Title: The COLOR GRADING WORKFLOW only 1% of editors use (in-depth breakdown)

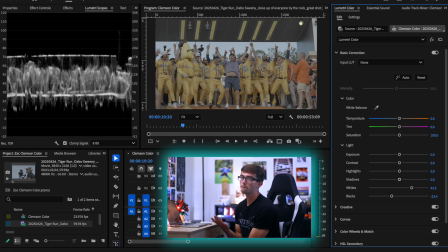(20:25)
So if I made this just as bright as the image went, it's gonna look really flat and it's gonna feel really unflattering, because you know, the brightest thing is this random light bulb at the top. So we're going to adjust it so that the brightest point of our image, without going over, is the sky,
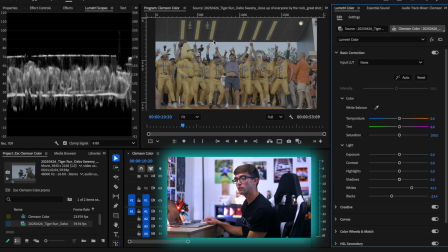(20:39)
because that's a lot more of what's important for our subjects, which are Dabo and the Savannah Bananas.
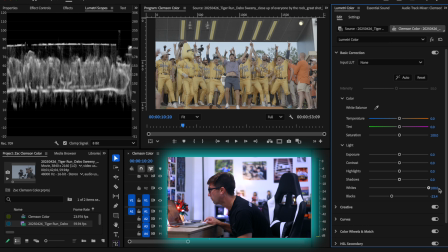(20:46)
So we're going to drag our white point up even higher there,
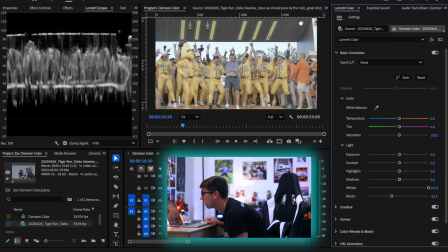(20:50)
so we are just about touching that 100 mark, just like that.
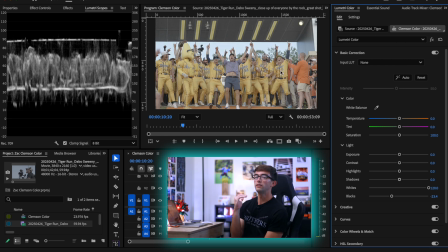(20:56)
And that is really adding brightness to our image.
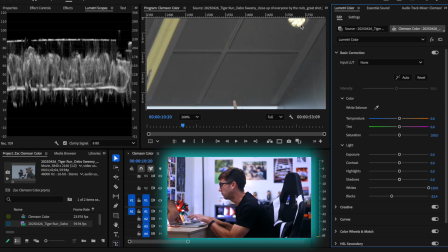(21:00)
And yes, we may be losing a few pixels right up here in the detail of this lamp. I can guarantee you nobody gives a shit. So now that we have our whites adjusted, you're gonna notice that when we raised the whites of the image,
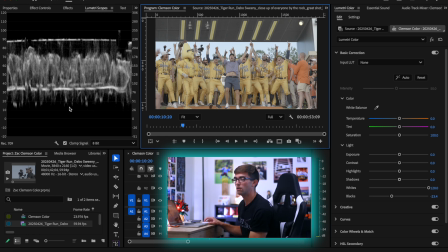(21:14)
it did bring some of the blacks along with it, you know, because it's just how math works, I suppose. So we're going to take our black point and we are going to lower that again, focusing right here that the darkest point of the image is not clipping 0.
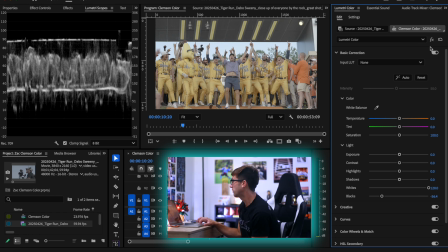(21:28)
Boom. So now we have a much better exposure. And if we turn off our correction, you can see we started pretty dark. Honestly, I was probably a little underexposed here, and now we have it looking a whole lot better. Next thing we want to adjust is our shadows and our highlights.
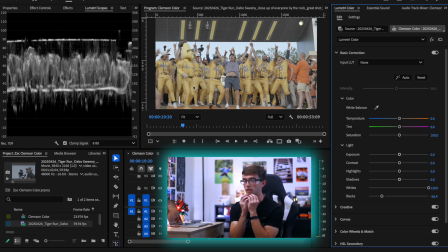(21:42)
So shadows refer to the shadows of the image, so the darker portions of the image, and highlights refer to the brighter portions of the image. So what's the difference between whites and blacks and then highlights and shadows? Honestly, whites and blacks are truly the brightest and the darkest.
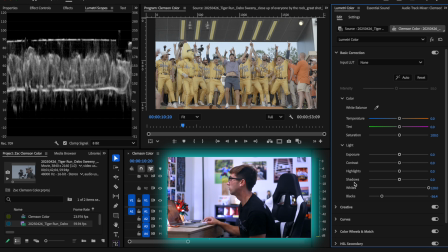(21:58)
Highlights and shadows are just fine-tuning them. So think of it as, once I've adjusted these, now I can adjust the shadows and the highlights. So it's basically just, you know, enhancing what you did with your whites and blacks. So the shadows, we can bring our shadows down, and you'll see that the shadows are reflecting things that should be in the shadow, like the top of the roof there.
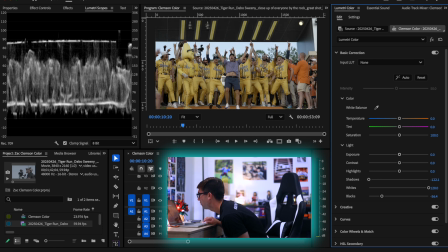(22:18)
So we're going to bring our shadows down quite a bit. Yeah, that's looking pretty good.
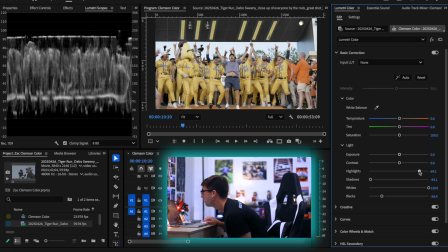(22:24)
And then our highlights, we want to bring up our highlights again, just like so.
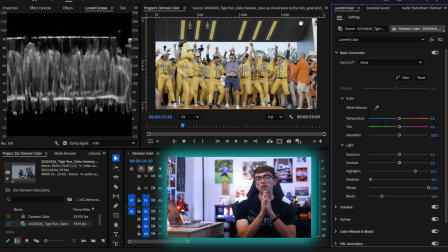(22:32)
Yeah, I'm liking that a lot. So that would be my exposure correction to this image. And again, you can see what it looked like before and after. So the exposure is feeling a lot more natural here. So the next thing we have to do now that our exposure is done is we have to adjust the white balance of our image. And white balance basically refers to making sure the whites of the image actually look white.
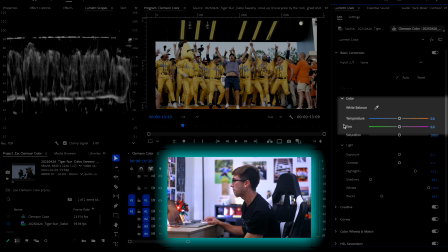(22:52)
And you adjust that using these two sliders right up here. We have the temperature slider and we have the tint slider.
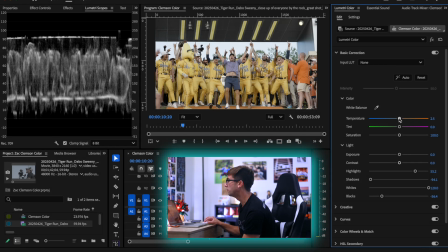(22:58)
So the temperature slider, if you pull it to the left, your image gets more blue. If you pull it to the right, your image gets more orange. That is affecting the temperature of the image. Same thing here with the tint. If you slide it to the left, you get green.
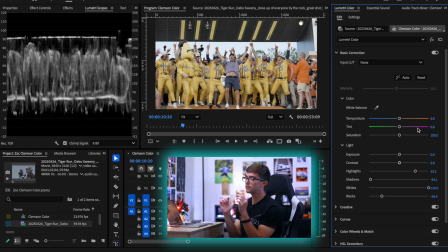(23:13)
To the right, you get purple. So the temperature and tint sliders work together to create the white balance of the image. And a lot of people think that you just find something white.
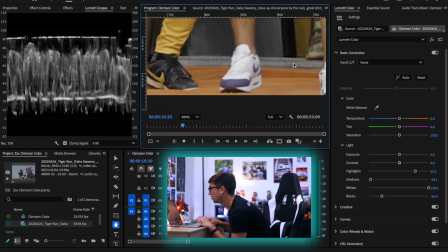(23:23)
So if I find something white in this image, such as his shoes, a lot of people would think, oh, I just slide the sliders till the shoes look white. And technically, that is what white balancing is. But we have to remember what is the subject of our image.
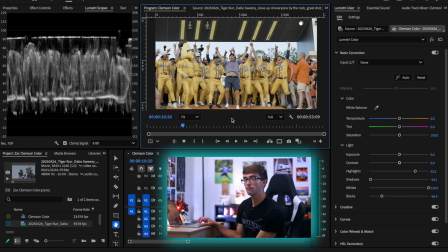(23:40)
And the subject of our image is not Dabo's shoes. The subject of the image is Dabo and the Savannah Bananas players. So we want to adjust our white balance so that they look correct. You know, a lot of people think you just white balance based off something white in the image. That's not actually what you want to do.
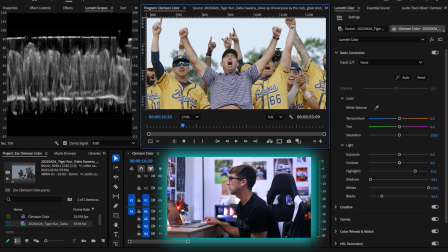(23:57)
I like to white balance based off the skin. So I want to adjust the sliders so that the skin of these guys looks as natural as possible. That way, the image just looks as real as possible.
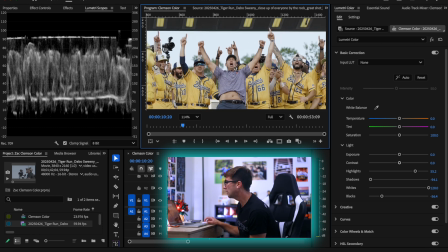(24:09)
So right now you can see on our image, it doesn't quite look natural.
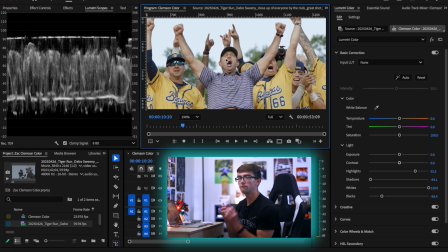(24:14)
You know, they feel a little green. You know, his face looks a little green, so we want to take out the green. So we're going to do that by sliding the tint slider, just like so. We want to take out some of the green in him.
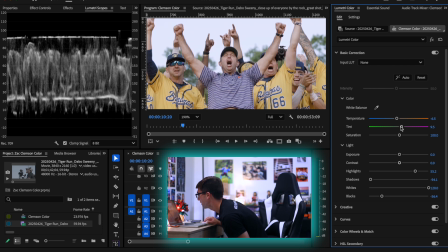(24:24)
Now he's feeling a little warm. So we're just going to literally adjust these two sliders until we have natural looking skin tones, just like so.